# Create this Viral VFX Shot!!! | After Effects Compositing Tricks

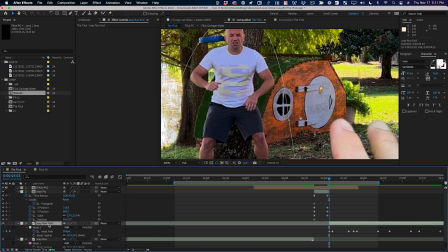So I'm gonna duplicate this shot here,
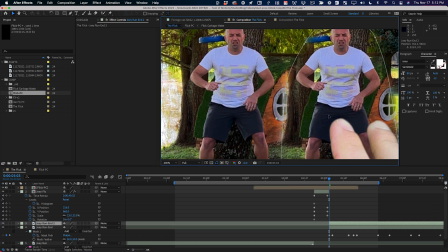and I am just gonna move this over to the side like this and move it back one frame, and then I'll move back one frame.
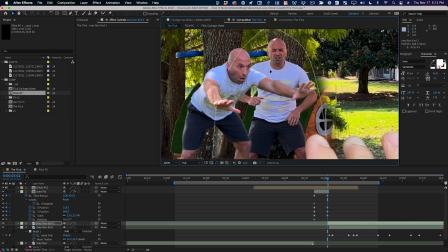So now I can see the frame that's about to happen and the frame that is happening, and I can even move them like this, and I can see that the skin on my head, my big beautiful head, is a little bit darker here than it is here.
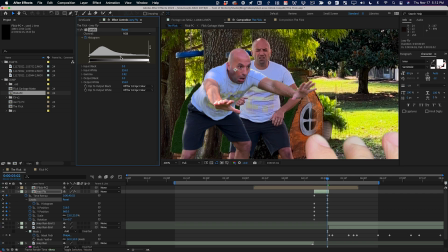So I'm gonna go into my levels effect, and I'm just gonna gently push the gamma and try to match that a little bit.
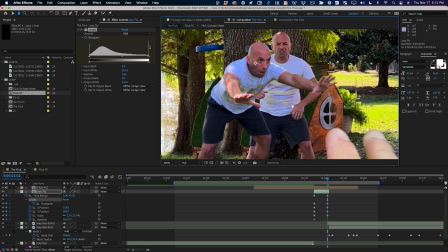It's really subtle, but I think that's gonna help a little bit if I turn it on and off. You can see it's not doing a lot, but it should help. So as I fly through the air, I'm gonna slowly get darker and darker, boom, until I end up matching color-wise the shot that comes after it.
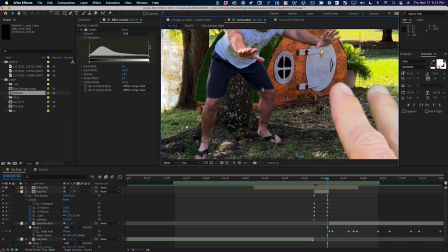So now I can delete that layer. Now, the other thing that's missing is the shadow of me standing in front of the tree. So why don't we add that as I get closer to the tree? And that's gonna be pretty easy.
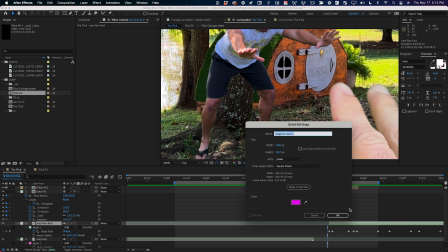What I'm gonna do is just Command Y to create a new solid, and let's just call this shadow.
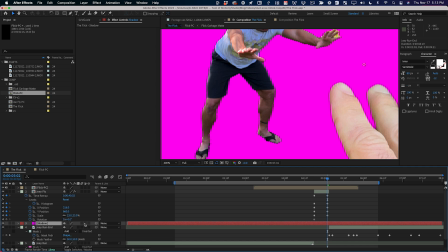And it doesn't matter what color it is because I'm gonna turn it into an adjustment layer with this button right here.
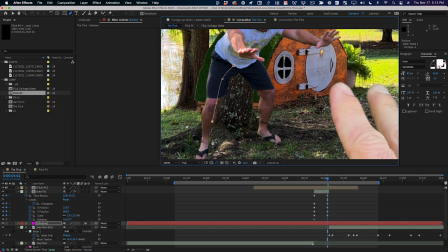Then what I'm gonna do is just roughly using my pen tool, I'm gonna draw the shape of a shadow on that tree, and I'm gonna add the levels effect to it. And then what I'm gonna do is take the white output and just bring it down a little bit, and you'll see that's gonna have the illusion of creating a shadow there.
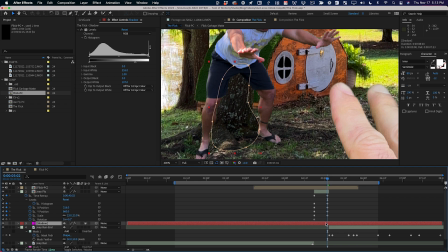I only want that shadow to exist until this frame, so Option right bracket, and then I'm gonna go frame forward and frame backwards, and I can see that it needs to be a little bit darker. So let me darken that even a little bit more, and I might even use the gamma to push that darker too.
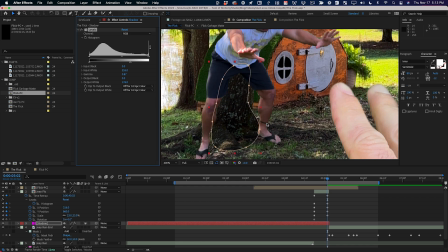And then I can go forward and back, and now it's starting to match a little bit more. But I'm noticing that this part of the tree doesn't actually need that shadow as much, and I need to feather this. So let me hit F and feather that mask so it's not so noticeable. It's really cranked that up. And so now if I go forward and backwards, it matches a lot better.
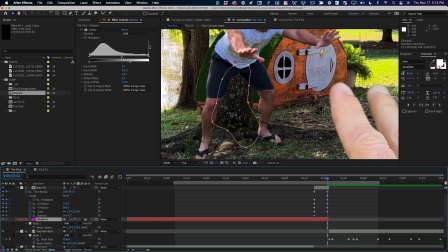It still needs to be a little bit darker, but I can just kind of keep playing with it until it feels right to me. And that is pretty close. Let's look at it in motion and see how it feels.
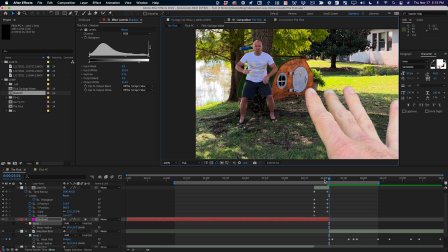And that does help a little bit. Now that shadow only needs to appear as I get close to the tree. So what I'm gonna do is start this layer here, Option left bracket. I'm gonna hit Option T to add a opacity keyframe. Then I'm gonna turn it to 0, and then I'm gonna go forward until this last frame and turn it to 100.
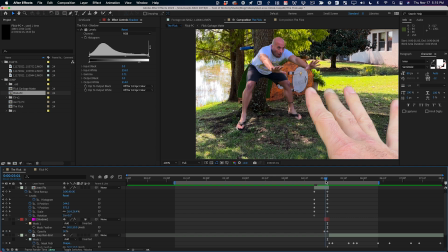So that shadow is gonna sort of fade up as I get close to the tree, and then that layer is gone.
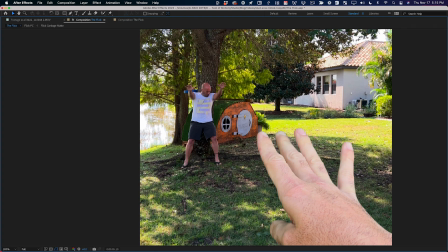A subtle little thing, but let's see if that made any difference. Cool, so little things like that, it all starts to add up, all right? So what's next?
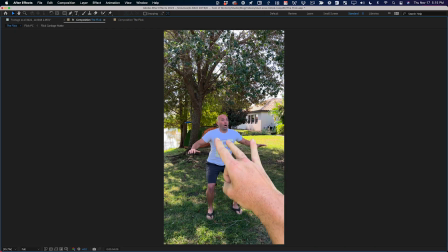I'd like to fix the issue with the leaves where they sort of jump at the end of the loop.
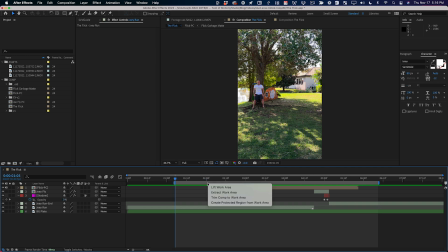And so here's how I'm gonna fix that. I'm gonna use a little bit of sleight of hand. Why don't I go ahead and trim this comp to the work area since we don't need the extra frames. So now we have our comp trimmed to the loop. For this background plate, you can see that the layer in and out point are set.
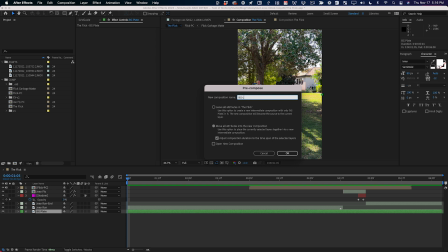And so now I can just pre-comp this layer, and let's call this BG loop. Move all the attributes into the new composition and trim that comp.
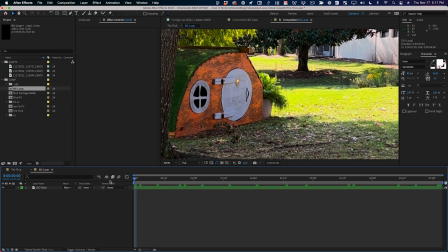So now if we go in here, here is our background and we need it to loop. All right, so let's think about what we need to do.
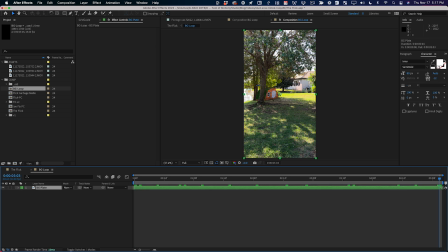This is the first frame of the shot. This is the last frame. I need the last frame to transition very nicely into this first frame, meaning whatever frame comes right before this one, that's what I want to be the last frame of my comp. I hope that makes sense. So let's duplicate this. Let's move it forward 1 frame, Option page down.
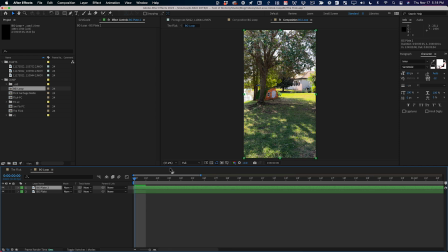Let me zoom in here, and then I'm gonna pull this back. So this frame right here, this should be the last frame of the comp. In fact, I'm gonna hit the asterisk key to add a marker there. Then I'm gonna go to the end of the comp and I'm gonna drag this all the way over. So now that is actually the last frame.
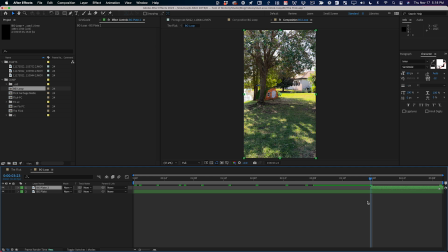So now if I go back here and I hit Option left bracket, I've got extra frames here that lead into the frame that I'd like to be the last frame. So what happens if I put a transparency keyframe on here, opacity 0%, and then I fade it up so that on the last frame it's at 100%, okay?
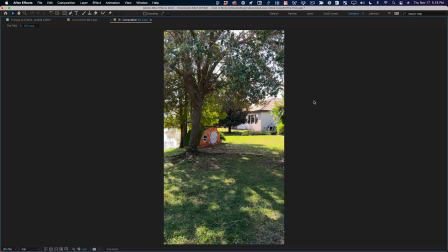So now if I just loop this a few times, now watch these branches right here. Okay, so right there, that's where the transition happens, okay?
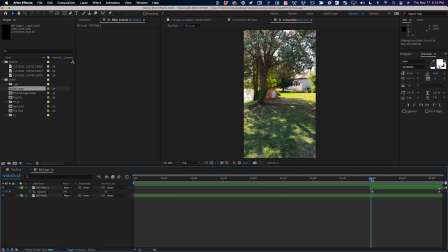Now it's happening slowly enough that you kind of notice it. What I want to figure out is how can I get away with this without you noticing, okay?
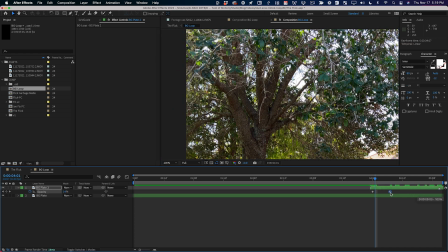And so what I'm gonna try is just doing this quicker and quicker and maybe even adding easing to this to see if that helps kind of soften it. And if I just kind of scrub through, you can see that these are the frames where it looks a little funky.
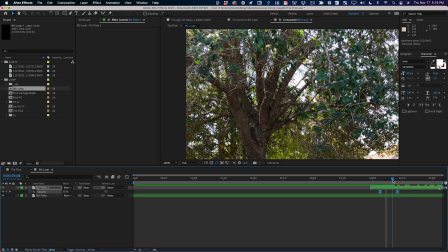And what you can even play with is kind of fading at different points in the shot because these leaves may line up better at different points than at other points. So this is kind of a little bit of experimenting to try to figure out where's the right place to put these keyframes and kind of hide that transition,
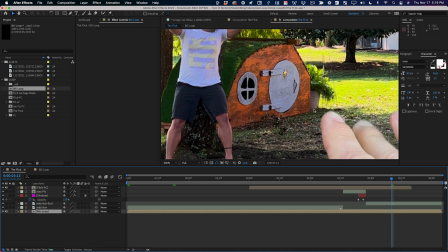hide that trick you're doing. Another way to look at this is that if there's nothing going on in the shot, your viewer's eye might notice that.
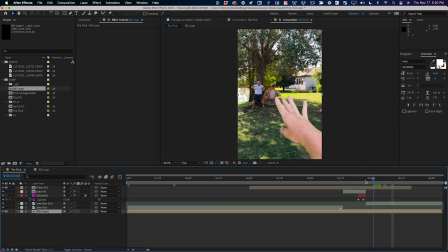But if there's something going on that they're gonna be focused on, like if I hit the tree, that's a big part of the shot right there, right? You're focused right there. You're not looking at these leaves. So that would also be a good time to, swap those layers out.
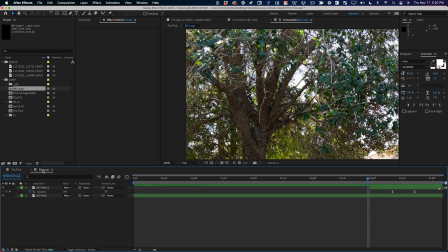So with my playhead here in the main comp, I can go into my background loop comp and I could see that's basically right at the beginning here. So why don't I set these keyframes right back at the beginning and try to get that transition to happen really quickly? What if it's only a few frames, right? You may not even notice that.
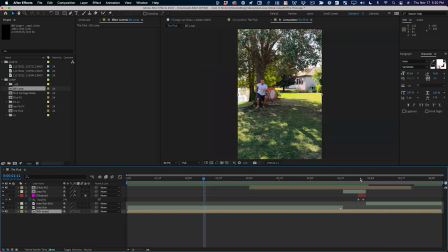That might actually be unnoticeable because I'm hitting the tree right at that moment, right?
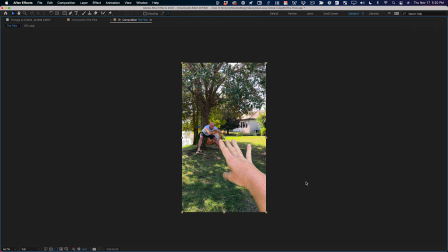Literally. So let's take a look at this full screen. And you know the trick, so you're gonna notice it, but try to put yourself in the viewer's shoes.
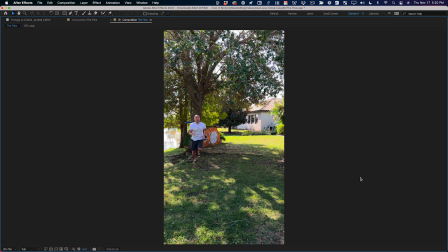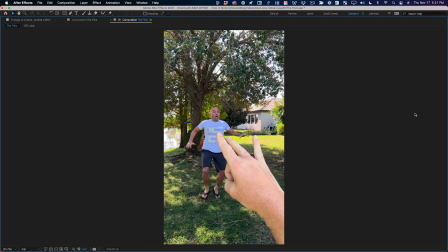Cool. If you did not know what was going on, you didn't know to look here, you would probably never notice that transition because look, your eye is going here, and then here, and that's when it happens, right? So you're being fooled.
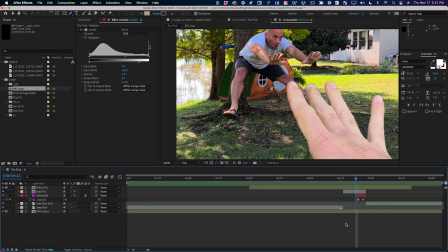I fooled you. So my eye is also noticing something else right here. When I land on the tree, boom, right there, this area gets lighter than it is here. And so I could play with the shape of this, this shadow kind of mask that I created here and see if that fixes it.
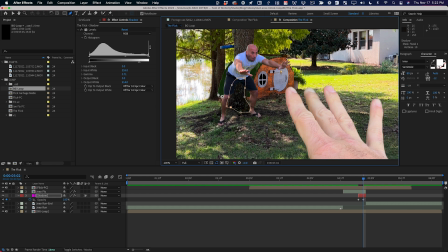And that does help. But I think really what's going on is when I'm here, I'm actually casting a shadow there, and I'm not here. So I'd like to darken this part of the frame, but this is too dark. So what I'm gonna do is I'm gonna keep the shadow there, but then with this layer selected,
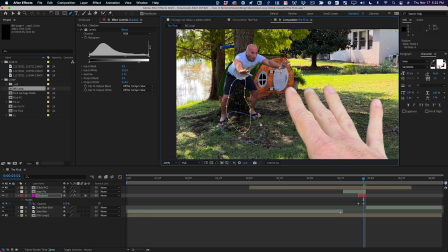I'm actually gonna draw another mask on top of it, just in that area, but I'm gonna set that mask to subtract.
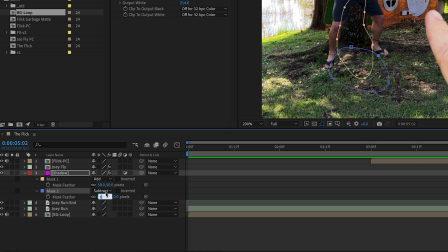And then I'm gonna feather that mask by 50 pixels, and I'm gonna open up the mask options, and the mask opacity is now gonna be controllable where I can have that mask subtract, but only a little bit.
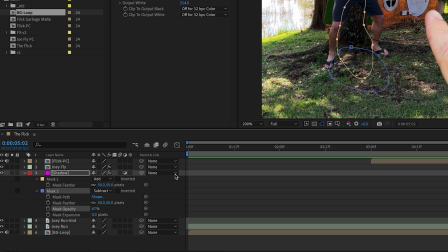It doesn't totally subtract, just a little bit so that it kind of lightens that area back up.
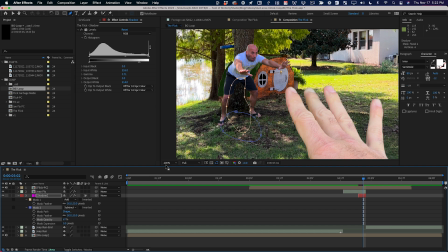So now if I page up, page down, it's just helping kind of cover that up just a little bit more.
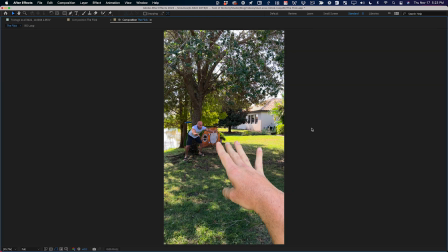It just kind of caught my eye. And to be honest, I don't know if I would have been able to sleep tonight unless I did what I could to fix it. So there's still a little bit of a hit there, but hopefully most people won't notice it. And actually, I think that that's working a lot better. All right, so now we're down to the final details. So remember, I threw some leaves up in the air and I threw some mulch against the tree and I want to comp those in.
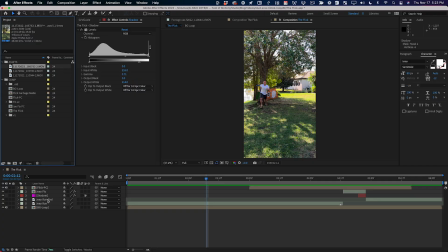So why don't we start with the leaves, and what I can just do is duplicate one of these Joey Run layers. I'll just duplicate it, and let's name this leaves. Let's make it another color, and let's double click it and go in and find the spot we want.
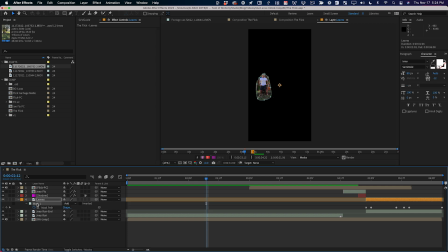We don't need a mask on it yet, so let's delete the mask,
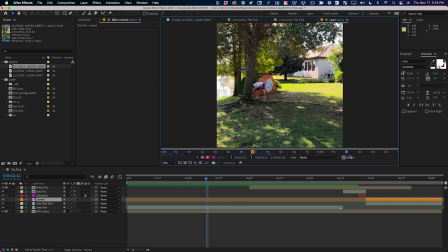and I'm just gonna go all the way to the end until we're throwing leaves up in the air, which is right here. Cool. So I'm gonna set this as the in point.